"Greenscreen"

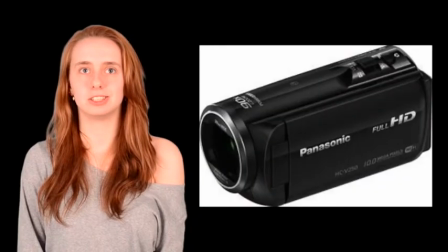249s
When developing the trailer I was using a Panasonic HC-V250 camcorder which was my most modern camera today.
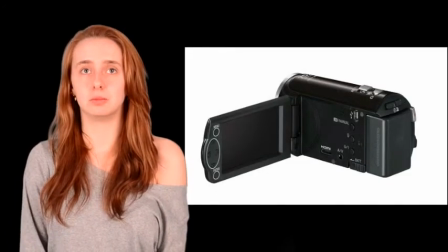256s
It possesses a digital screen in which I can view the footage as you are taking it, allowing me to perfect my shots and focuses I wanted to achieve.
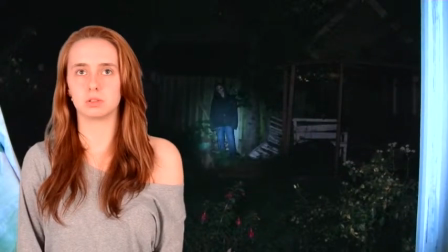265s
Also because of the high quality on this camera I was able to film at a low light situation which naturally,
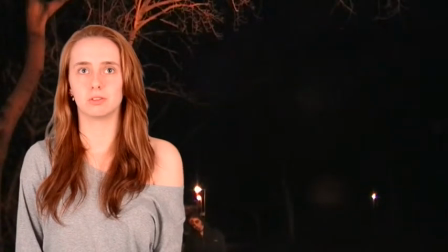270s
because of the nature of zombie and horror films, most shots would require this low lighting.
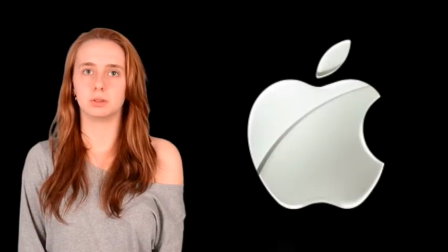275s
After filming my footage, it was uploaded instantly to an Apple Mac computer in which I was able to edit my footage.
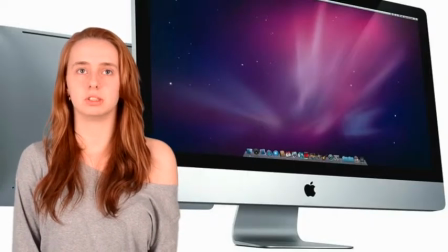281s
I used my home personal computer to edit my footage and therefore using Final Cut X.
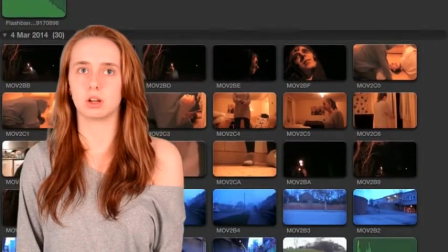286s
This editing software allowed me to scroll through the hours of footage I had filmed and pick the footage I wanted to use.
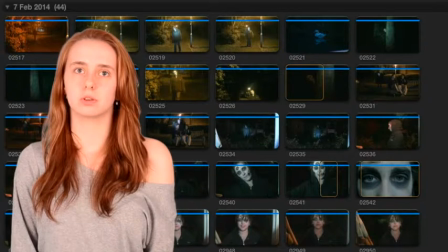293s
When adding footage, it added it to one event which allowed me to scroll through all my footage at once, when all placed in the same place.
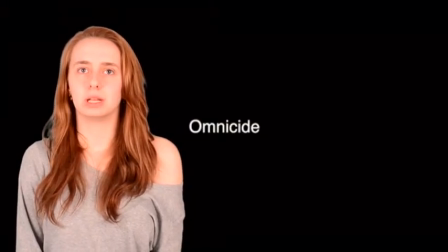302s
During my trailer I wanted an effect at the beginning and end of the shots in which the audience
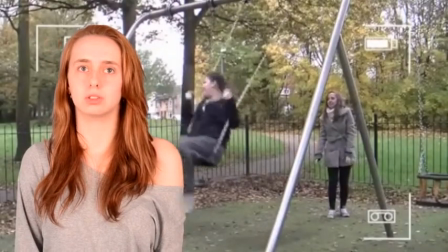307s
could decode as it being at a different time period from the rest of the trailer.
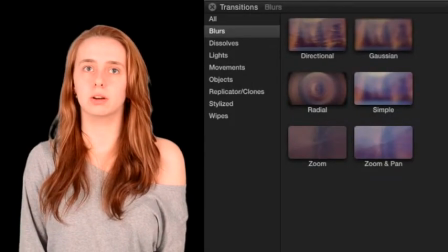313s
The effects on the software allowed me to fade this shot in and out. An overlay also gave this shot the effect I required.
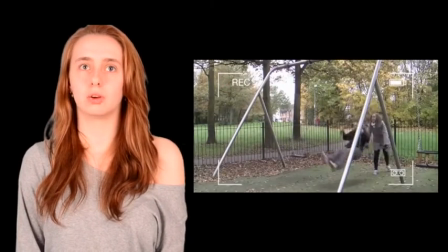319s
The white lines and the brick overlay allow this shot
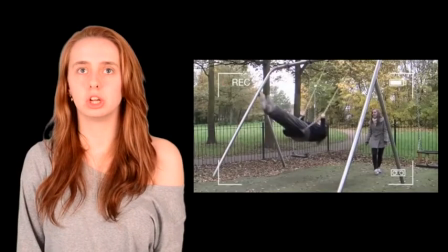324s
to be understood as personal home footage which is the effect I was hoping for.
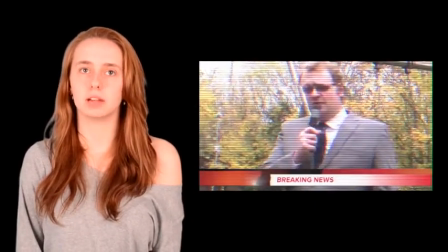329s
The news report scenes also required an overlay in which it gave the professional feel at the footage. Final X cut allowed me to do this instantly and allowed me to change the text in which what I wish. Also on this footage, I wanted an effect of the static television going wrong. This was the effect on the software in which I could simply place on the footage I wanted it to be. Along with the static television effects, I needed the authentic sound in which it made the sound of the footage fit into the visual image perceived.
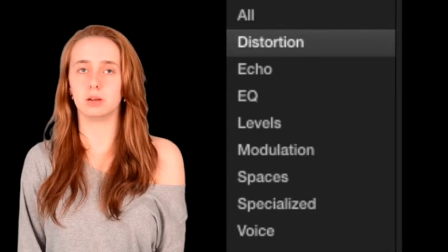357s
An audio effect called Static was available in which it fitted into the field for footage.
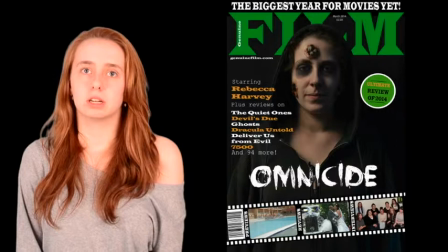365s
For the production of my poster and my magazine front cover, the process of capturing and editing was similar.
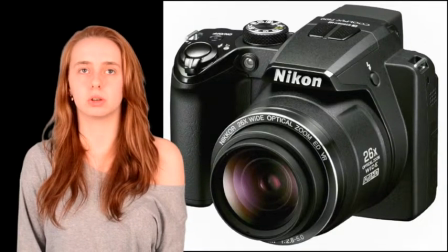372s
I used a Canon DSLR camera to capture the shots of my model. After uploading images, I used a daily photo shot to edit each print base work.
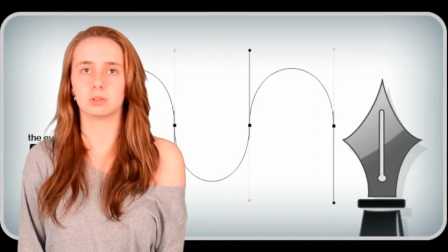381s
For my magazine front cover, I used a pen tool to cut out around the model's head. This allowed me to place the name of the magazine behind her.
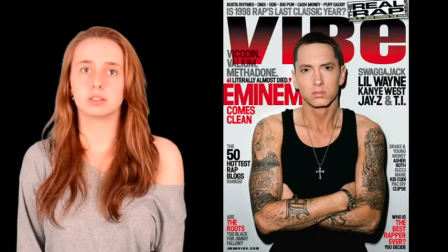388s
This is a typical convention of a magazine. After this I just used the text tool to place the text I wished on the photo.
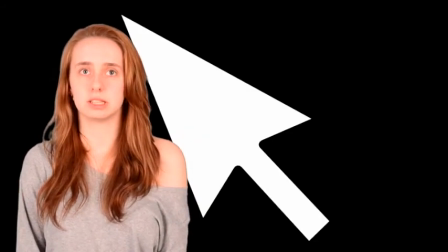395s
I then used the select tool to move the text into the place in which I wanted.
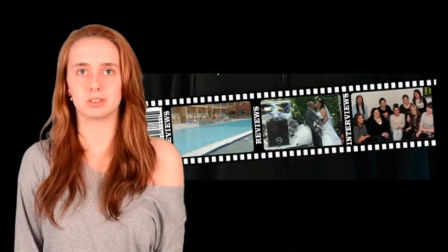398s
For the film reel, for the film reel element at the bottom of my front cover I used the Google Images for the film reel.
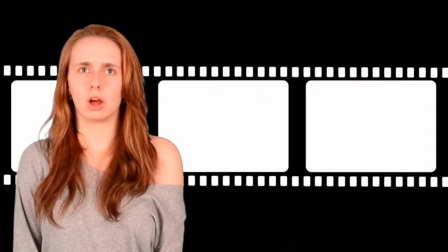405s
Initially this had a white background again. I again used the pen tool to cut this out.
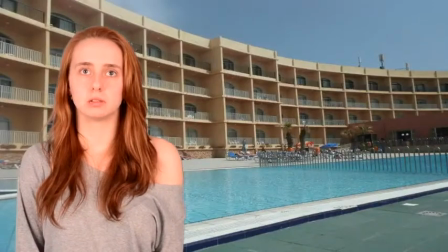410s
The three photos placed within the film reel are my personal photos from events previous to the creation of the magazine.
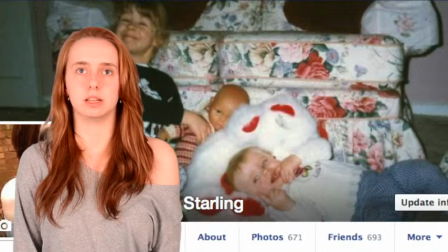416s
I collected these from my personal Facebook in which they were uploaded to. They were shot on a Samsung DV151 camera.
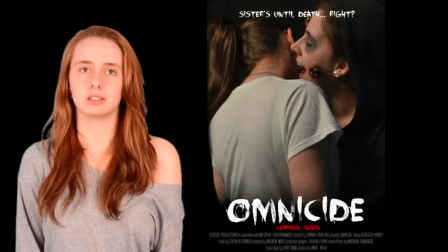424s
For the creation of my poster, similar actions were taken such as a text tool and select tool to place and move text accordingly.
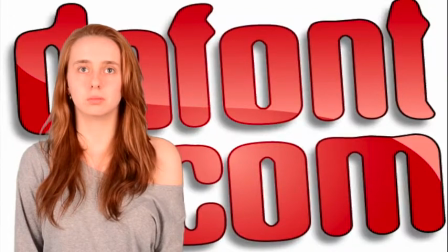431s
But for my billing box, I used the site at defonts.com to find suitable font to apply to the billing box.
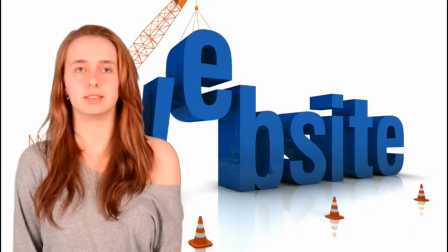439s
Websites such as these have only been introduced to the internet in the last three years and are amazing.
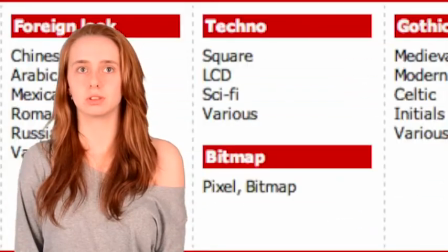444s
It enabled me to search through thousands of fonts offering different categories for different themes.
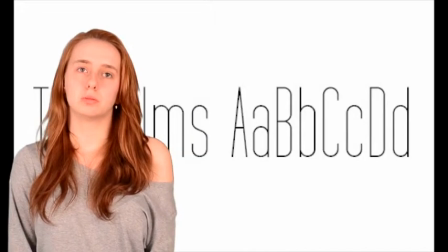450s
This website allowed me to find two fonts required, Tour Films and Tour Films expanded to create authentic credits.
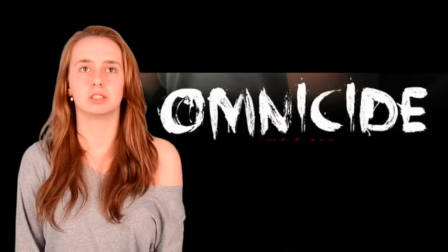457s
I also use the websites for the font face your fears in which you'll list on both print based products are written in.
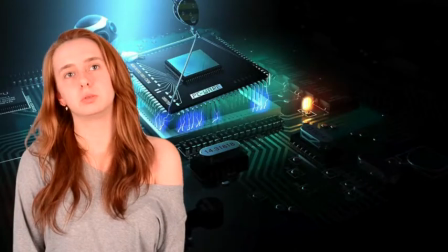466s
During the evaluation, the technology I used was my tumblr account to block my answers to the different questions. This question is being answered by an edited video. I initially wrote the script on Microsoft Word and then was filmed in front of a green screen by a camera. After this I used Final Cut Pro to edit the film.
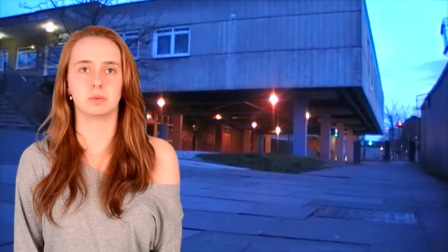483s
I cut out the green from behind me to allow me to place images behind to display visually what I'm talking about.